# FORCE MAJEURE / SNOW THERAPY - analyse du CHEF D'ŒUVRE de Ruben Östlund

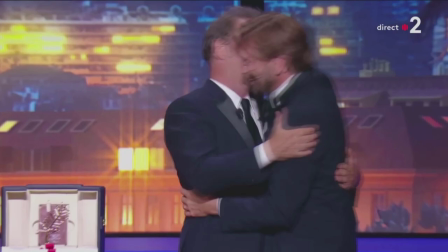0:00 En 2022, Ruben Ostlund entre dans l'histoire pour être le 9e réalisateur à obtenir deux palmes d'or avec la sortie de son film Triangle of Sadness,
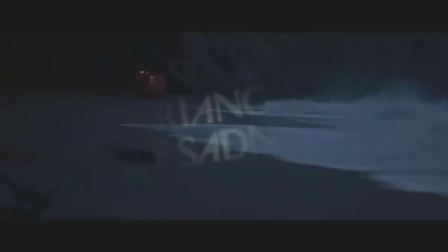0:08 traduit sans filtre dans nos salles françaises.
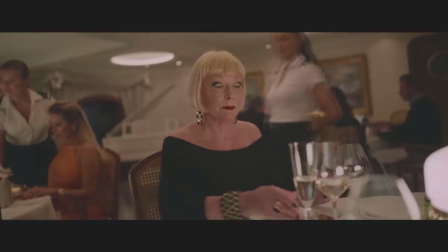0:12 Mais sans être mauvais, Triangle of Sadness est selon moi un film très imparfait et qui est loin d'être la meilleure oeuvre de son auteur. Si Ruben Ostlund devait obtenir une palme d'or et des nominations aux Oscars, ce serait pour un autre de ses films.
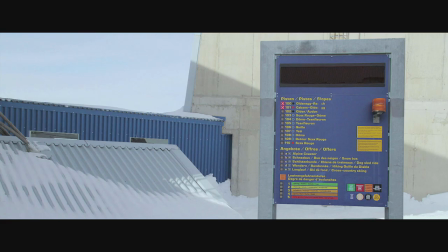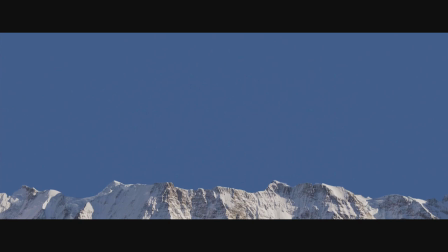0:29 Force Majeure est un film sorti en 2014, réalisé 3 ans avant la consécration de son auteur à Cannes avec The Square.
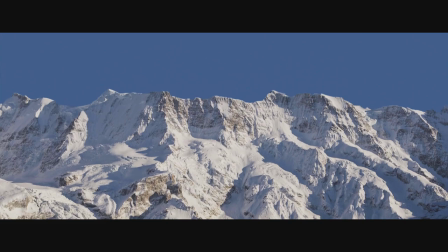0:35 Petit résumé du film avant de passer à l'analyse, attention on va beaucoup spoiler, je vous conseille donc de voir ce chef-d'oeuvre avant.
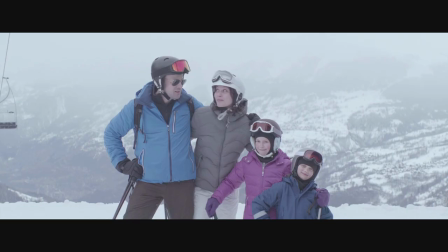0:41 C'est le film le plus accessible de son auteur et selon moi, son meilleur, donc ne vous gâchez pas ce plaisir.
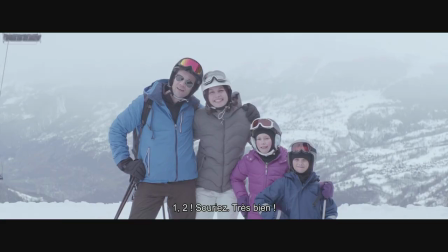0:47 Le film nous raconte l'histoire d'une famille suédoise en vacances dans les Alpes françaises.
One, two, one, two, smile, good one !
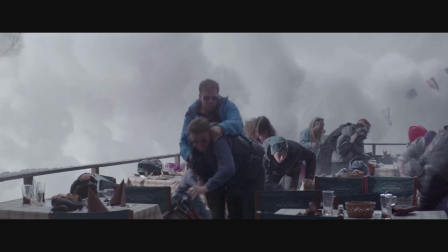0:53 Cette famille assiste à une avalanche contrôlée alors qu'ils mangent dans un restaurant en haute altitude.
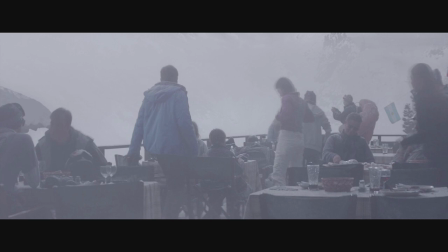0:58 Voyant l'avalanche prendre de l'ampleur, Thomas, le père, s'enfuit abandonnant sa famille, alors que l'avalanche passe comme prévu à côté du restaurant.
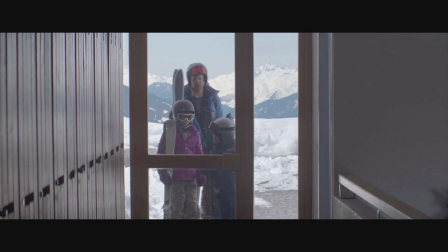1:05 C'est vrai ?
Après cet événement, la famille n'est plus comme avant. Héba, la mère, ne fait plus confiance à son mari.
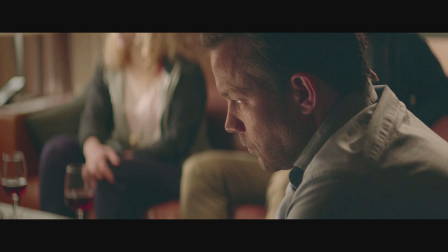1:12 Thomas tombe dans le déni, se crée une sorte de barrière mentale et est persuadé de ne pas s'être enfui.
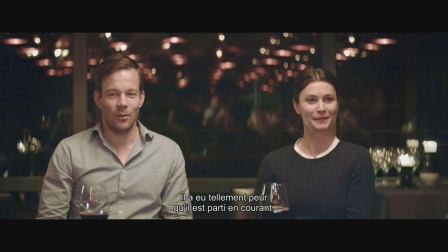1:17 Il est trop peur qu'on a rassuré de la table.
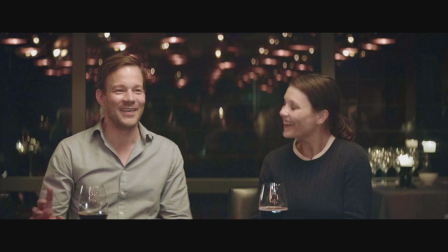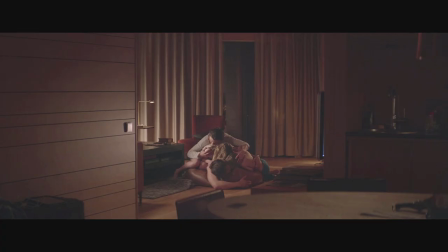1:28 Eba va tenter de confronter Thomas à son erreur, et après moultes engueulades, moment de solitude et remise en question, la famille est à nouveau unie.
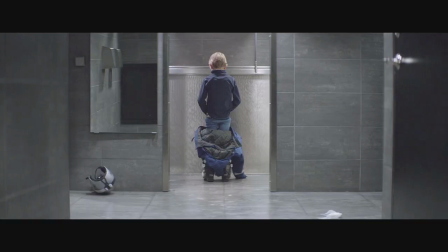1:36 Force Majeur est un film génial, qui fait réfléchir sur les mœurs occidentales, la nature humaine,
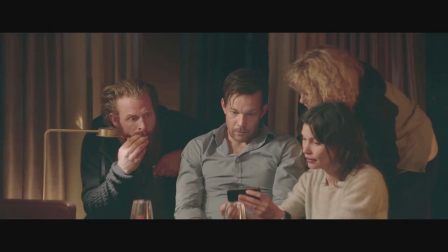1:41 notre rapport aux autres et notre place dans la famille, avec des plans magnifiquement composés et une histoire dramatique haletante qui nous fait tous nous remettre en question.
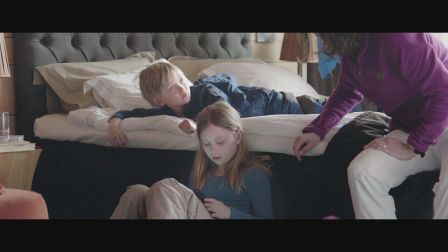1:49 Si je devais donner des défauts au film, pour pinailler, on pourrait dire que les deux enfants ne jouent pas très bien,
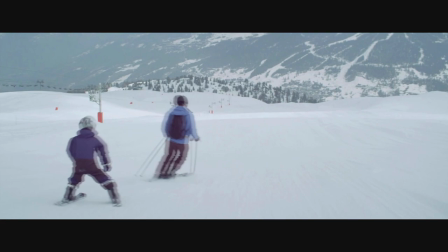1:54 que ça n'est pas réaliste qu'il y ait si peu de monde sur les pistes de ski alpine en pleine saison,
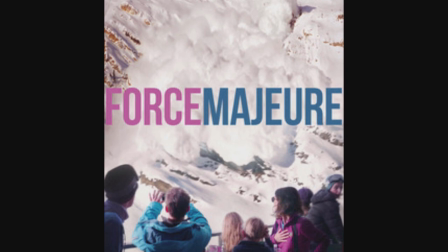1:59 qu'il est absurde d'avoir donné comme titre français Snow Therapy alors que le titre international était déjà en français,
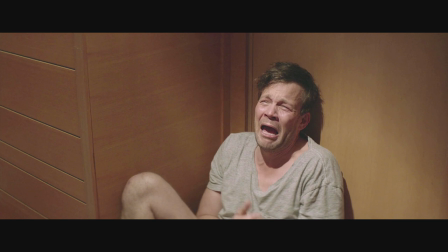2:04 que c'est con d'avoir choisi comme musique l'été de Vivaldi alors que le film se passe en hiver, et par pitié éviter cette VF abominable
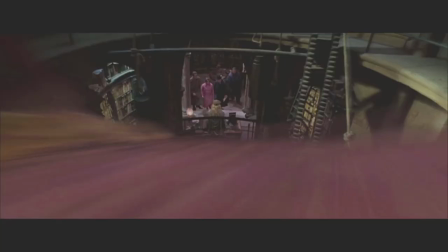2:16 Mais là, c'est du chipotage, et je suis ici pour vous vanter les mérites du film dans une analyse. C'est parti !
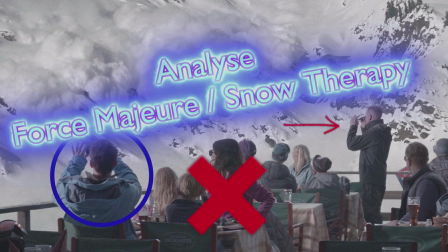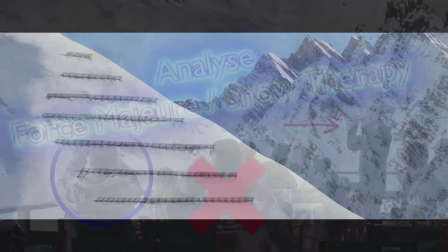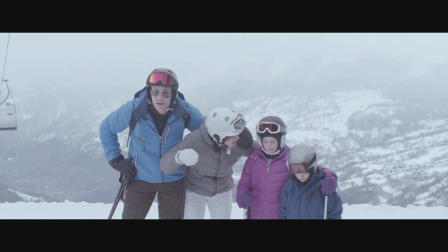2:33 Commençons par de la mise en scène pure. Comment Osloon filme-t-il cette famille dysfonctionnelle ?
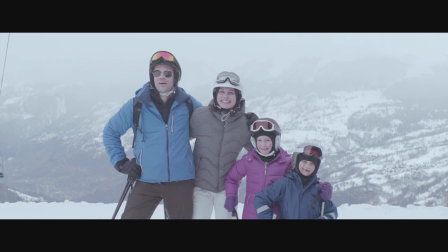2:38 Le film s'ouvre sur un plan fixe, dans lequel nous voyons la famille posée pour une photo. Ce simple plan, anodin en apparence, semble montrer une famille normale qui n'a pas de problème. mais en réalité ils préfigurent déjà la suite du film.
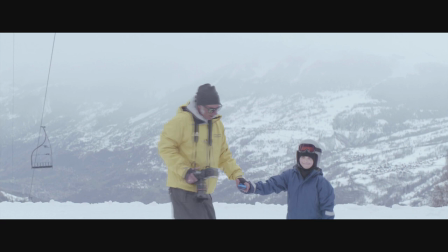2:50 En effet, la réalité n'est pas ce que l'on voit, la photo n'est pas prise naturellement mais est posée.
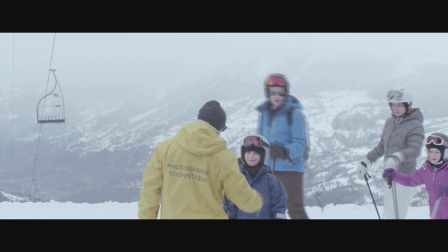2:56 C'est une mise en scène faite par un photographe qui dicte comment chacun doit se placer. Ce que l'on voit n'est que l'image de ce que veut renvoyer cette famille.
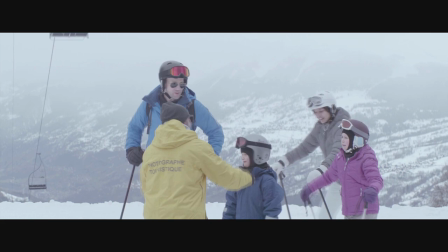3:02 En réalité, la famille est dysfonctionnelle mais on ne le voit pas car ces gens sont soucieux de l'image qu'ils renvoient.
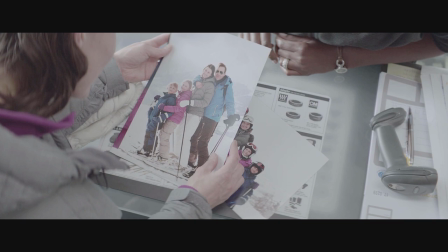3:08 Dans une des scènes suivantes, on voit justement la mère admirer des photos et se complaire dans cette fausse réalité qui est celle dans laquelle elle souhaiteraient vivre.
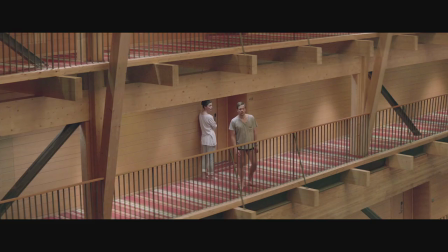3:15 Ils sont en réalité prisonniers de leur mise en scène, faisant comme si tout allait bien. Ils se mentent à eux-mêmes.
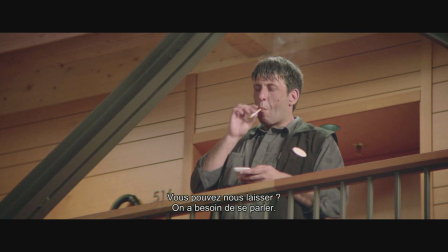3:20 Cette thématique sera développée pendant tout le film, comme lorsque les parents discutent hors de l'appartement et ne veulent pas être épiés,
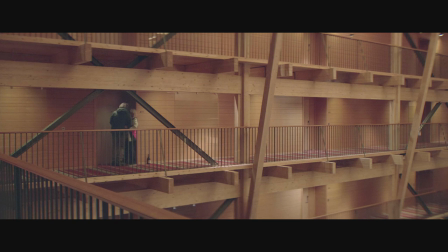3:26 ou comme quand leurs amis qui viennent leur rendre visite arrêtent leur petit jeu coquin juste avant de sonner et prennent le plus vite possible une attitude normale.
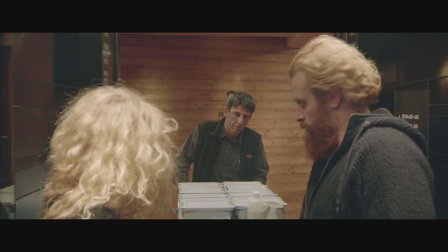3:40 Cette idée de mise en scène lorsque l'on est à l'extérieur est renforcée par le fait qu'on n'a jamais l'impression au début du film que la famille est seule.